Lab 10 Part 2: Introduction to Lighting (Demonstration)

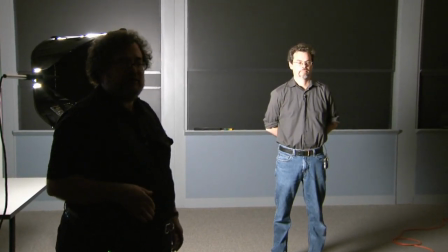We typically set our key light, our primary light source, and determine what we want it to do.
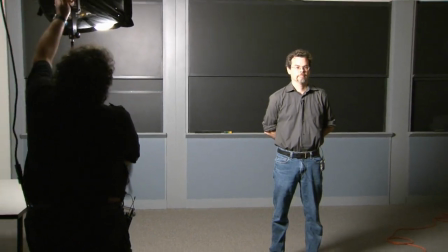Notice how we get a very different quality if I raise the key light a little bit.
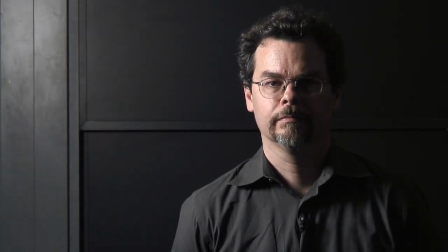And if I move it off to the side versus
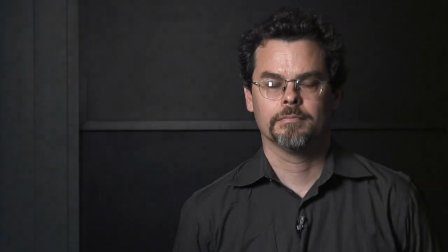moving it more towards the front, this
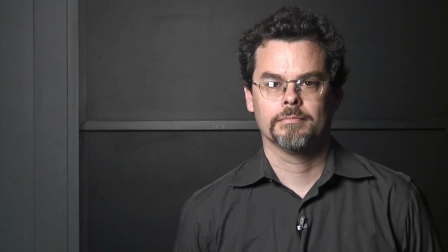is a little more glamorous. Now there's no dramatic shadow. It's almost like an overhead towards the front key light.
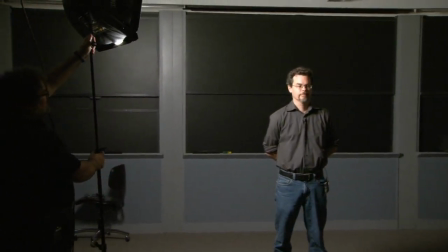So notice how, as we bring it to the side and bring it down a little bit,
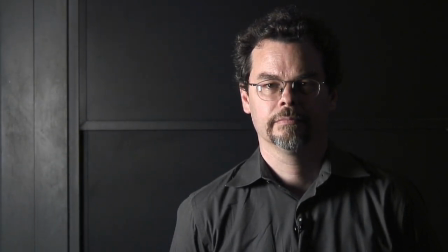we have a much more dramatic arrangement.
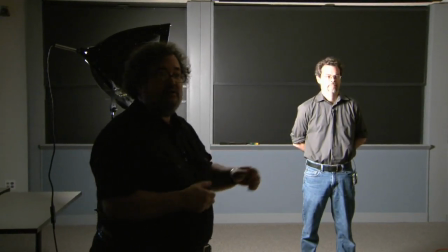So now what we want to do is we want to fill the shadows that are being created by the key light, and maybe bring a backlight or a background light into the picture.
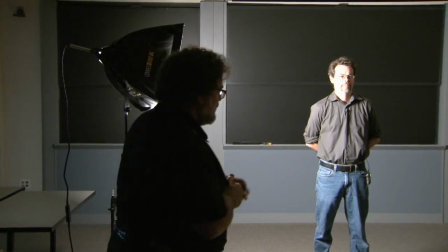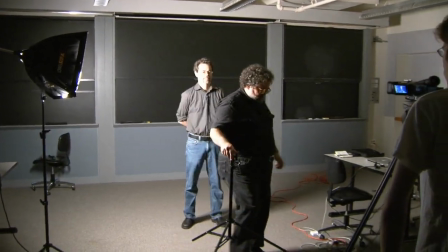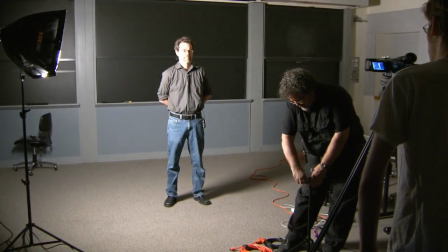For the fill light,
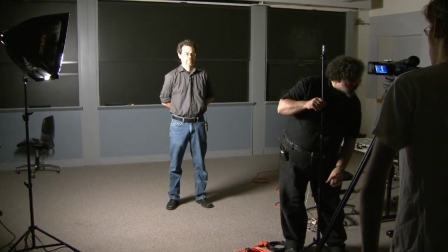I think we'll use our total light with an umbrella.
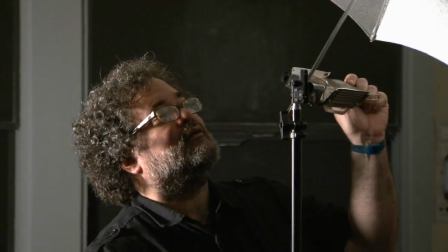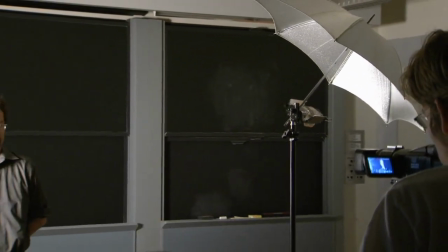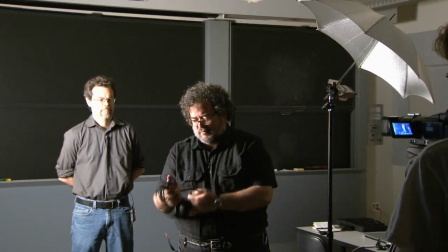What's handy about all these Loa lights is they use the same connector, same cable style.
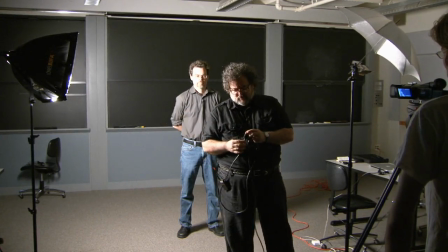It's nice that all the Loa lights have pretty much the same connector and wiring system.
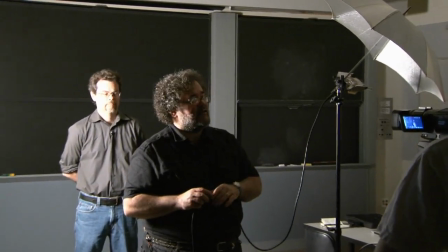They're interchangeable and they wrap easily into a case and can be stored very portably because the cords separate out.
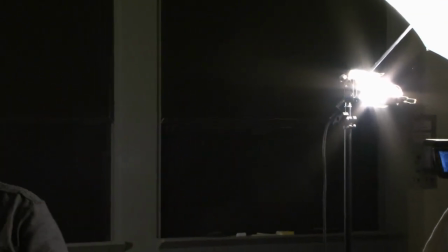So we're going to use this TOTA as our fill and notice
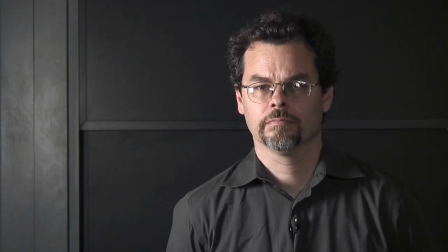what's going on here that now our situation is a little less dramatic.
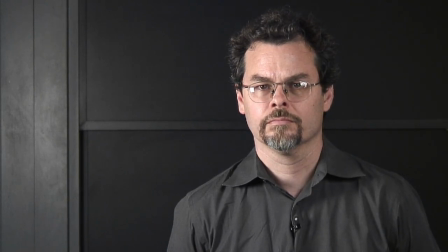And as I bring the fill light in, I'm reducing the contrast ratio. So when we talk about contrast ratio, we're talking about the ratio between the fill light and key,
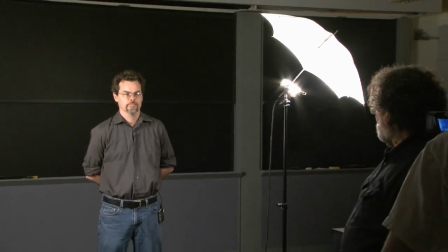the fill and key together, and just the fill. So notice that in
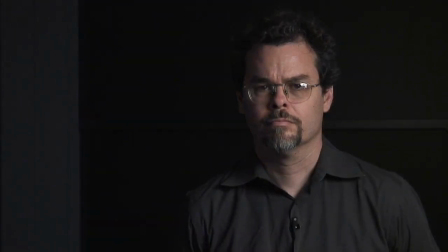this case, the fill and the key are very similar in intensity.
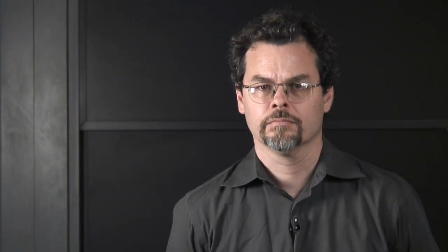They're kind of, the ratio is almost 1 to 1. It might be closer to 1 to 2. So as I bring my fill light back,
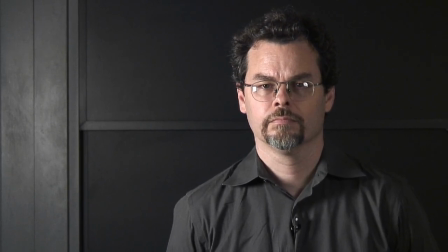I'm increasing the lighting ratio and providing a more dramatic experience.
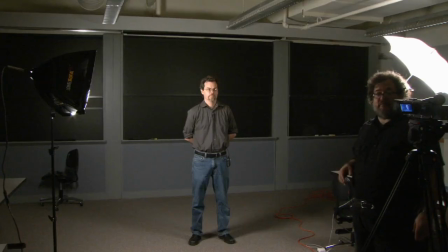I'm providing a more dramatic lighting situation for the subject.
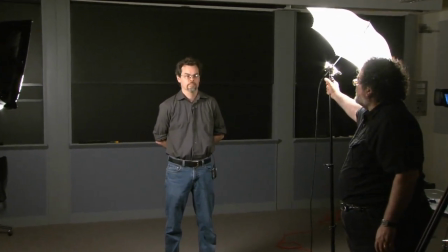Now, since this is, we might split the difference there and go with something like that.
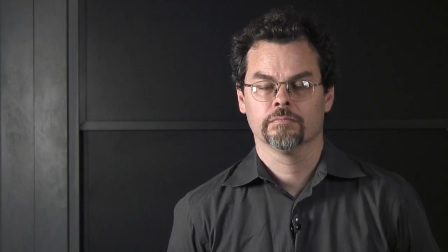How does that look, Zach? It's good. So now we have a choice.
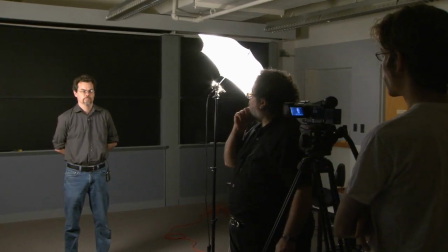We can give Chris a backlight for a more dramatic theatrical look,
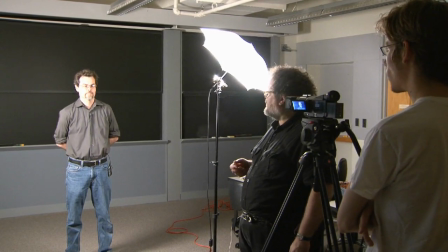or we can simply use our third light source as a background light.
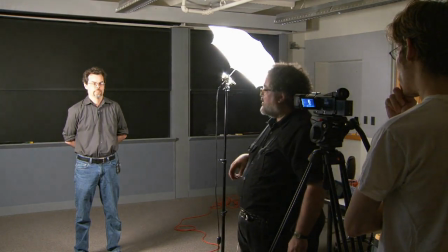But I think what we'll do now is let's see what a backlight does for Chris.
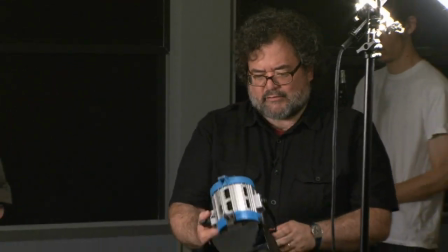So we're going to use this 300-watt Fresnel as a backlight on Criss. We're going to set it up over here.
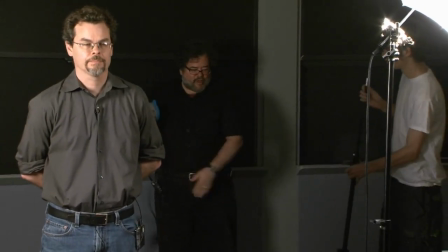Sometimes I do it opposite the key.
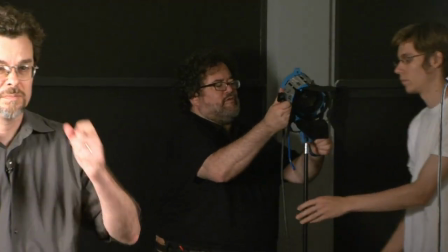A lot of times it depends on my mood, what seems to make sense for the particular scene in question.